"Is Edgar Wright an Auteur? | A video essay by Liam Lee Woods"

The following video essay will be covering the auteur theory.
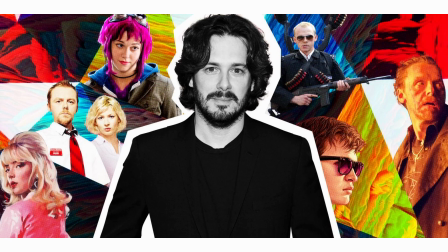More specifically, an example of a practitioner I believe to be a prime example of what an auteur looks like. The first thing we must cover in order to fully delve into the subject is what auteur theory is, and what makes a director an auteur.
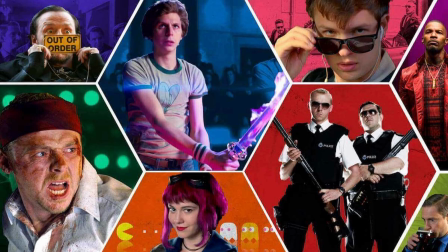For this I prepared two quotes from the Encyclopedia Britannica that I feel best summarize the answer to these two questions.
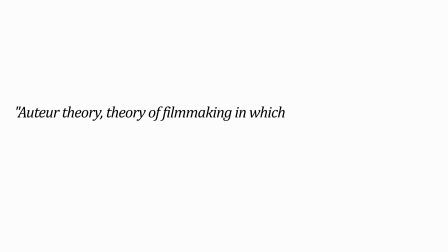Firstly, auteur theory of filmmaking in which the director is viewed as the major creative force in the motion picture. Secondly, the auteur theory, which was derived largely from Astruc's elucidation of the concept of camera pen, holds that the director,
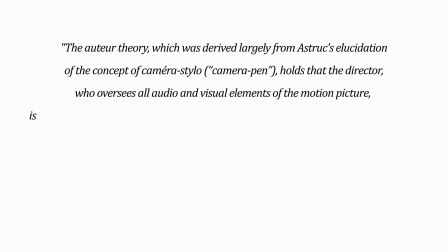who oversees all audio and visual elements of the motion picture, is to be considered more of an author of the film than the writer of the screenplay.
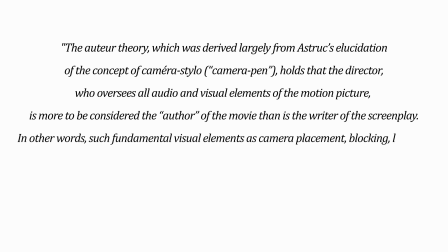In other words, such fundamental visual elements as camera placement, blocking, lighting, and scene length, rather than plot, convey the message of the film.
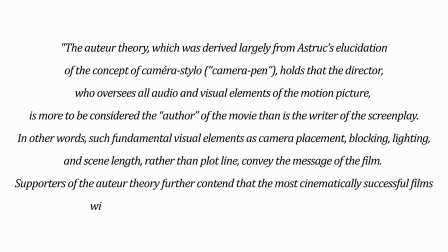Supporters of auteur theory further contend that more cinematically successful films will bear the unmistakable personal stamp of the director.
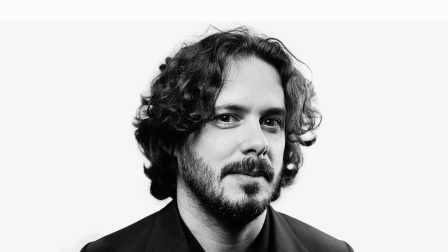Now, Edgar Wright. What makes Edgar Wright an auteur? To answer that question, we need simply but look at his filmography.
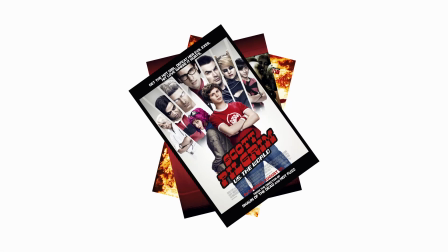From titles like Hot Fuzz, Shaun of the Dead, Scott Pilgrim, Baby Driver, and the newly released Last Night in Soho.
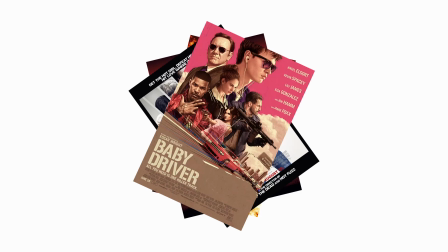It's clear to see that Edgar Wright plays a huge part in every aspect of his film, from conception to release. To show this, let's have a look at a series of clips from a handful of movies he's directed.
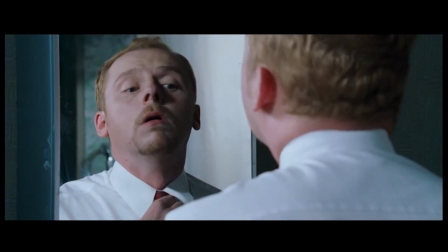In these clips, pay attention to the masterful way that Wright creates interest and captures your attention despite what's on screen being quite boring in nature.
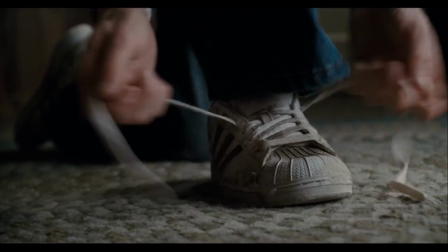This is replicated again in Scott Pilgrim.
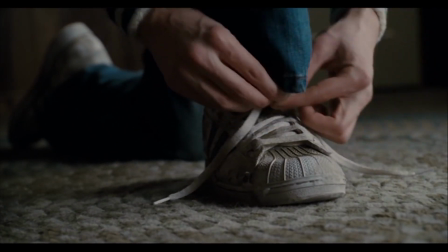Notice how the clips take advantage of the same technique of breaking up the energy of the scene quite abruptly before picking up again like nothing else happened.
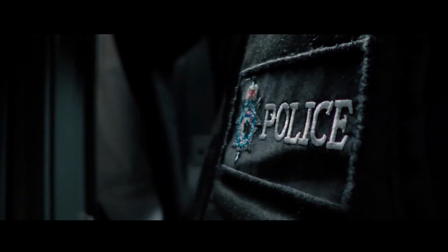It's storytelling through motion.
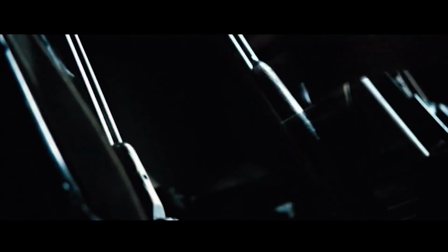The visual and audio elements of the film are conveying the message, rather than the plotline, which we already established are the hallmarks of an auteur.
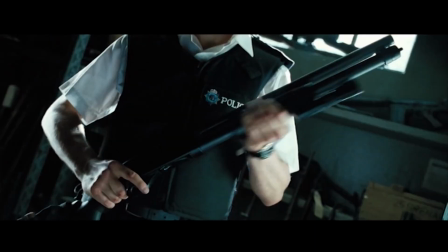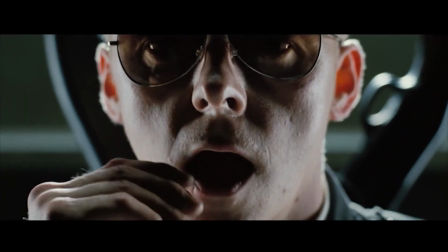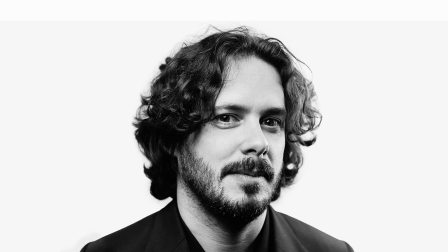I wanted to run there for a second, because I just wanted you to hear the audio elements and how they complement and sync up with the visual elements on screen. It's a common technique that Wright uses in his films. The great example of this is Baby Driver, a film almost entirely set to a soundtrack,
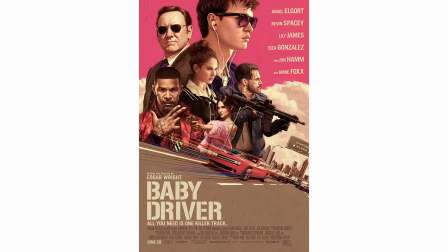a film that acts almost as if it's a musical, with audio and visual elements matching up perfectly throughout the film's duration.
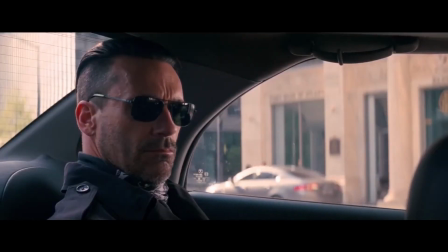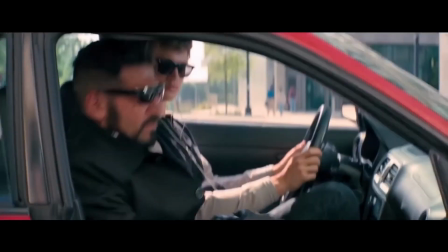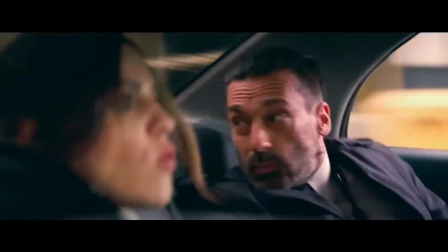Watching that should give you a huge insight into what I find so fascinating about Wright.
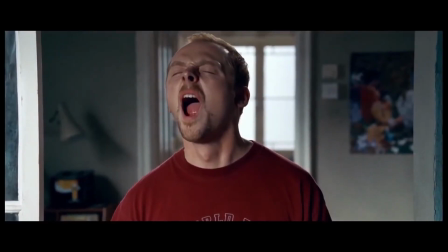Every single element of that clip matches an internal beat that in this case is diegetic,
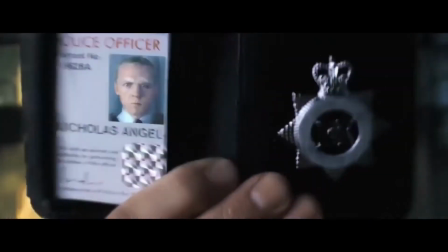but it's often non-diegetic, and for the characters other than Baby isn't heard. This practice of action syncing up, however, is no accident.
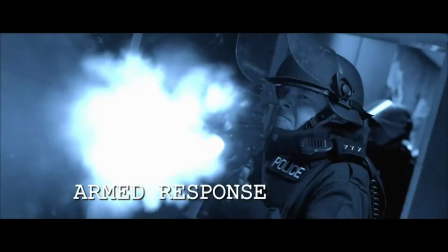It's another way that Wright creates tempo and pace through rhythmic, carefully planned editing.
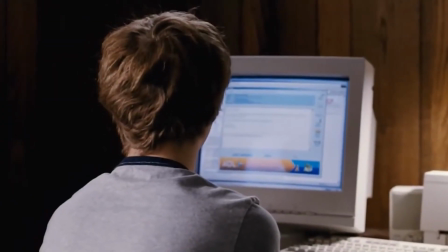Another aspect of Wright's filmmaking is his understanding of transitions. When to cut.
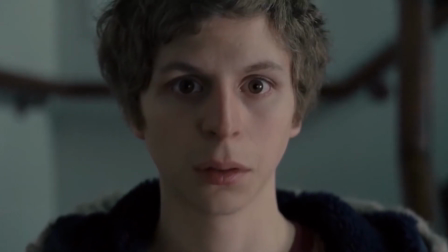Wright has a way of cutting footage together that is so unique to him, a technique that has caused many to look upon with awe and wish to replicate in their own films.
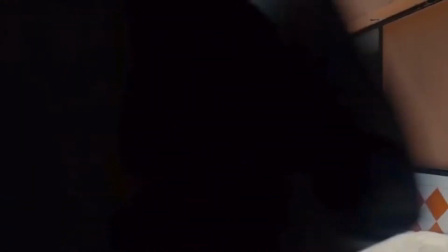But no one does it quite like Wright. Every single cut and transition tells us something new.
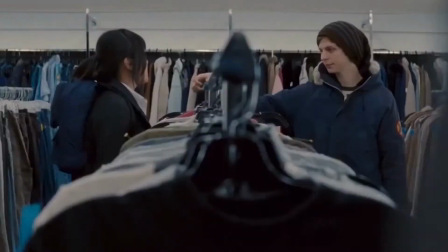It all serves a purpose, and it always carries the energy of the previous cut. It's an art form.
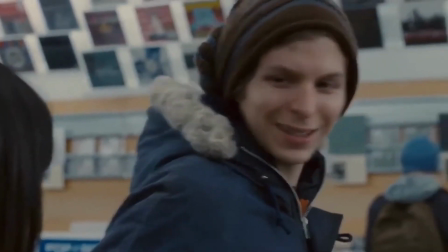That's the best way I can describe it, what he does. It's art. Now I'm going to bring it full circle.
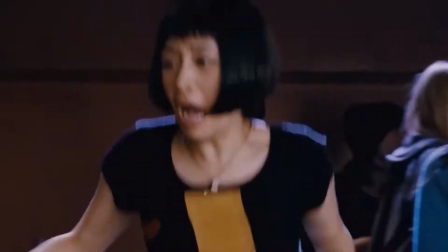I'm going to repeat the quote from the start. Auteur theory.
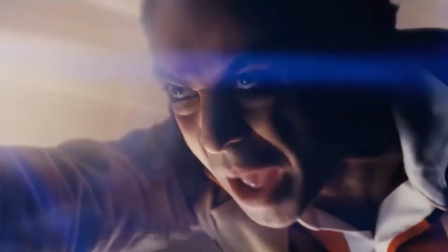The theory of filmmaking in which the director is viewed as the major creative force in a motion picture.
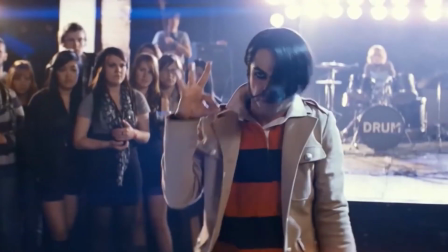That's Edgar Wright.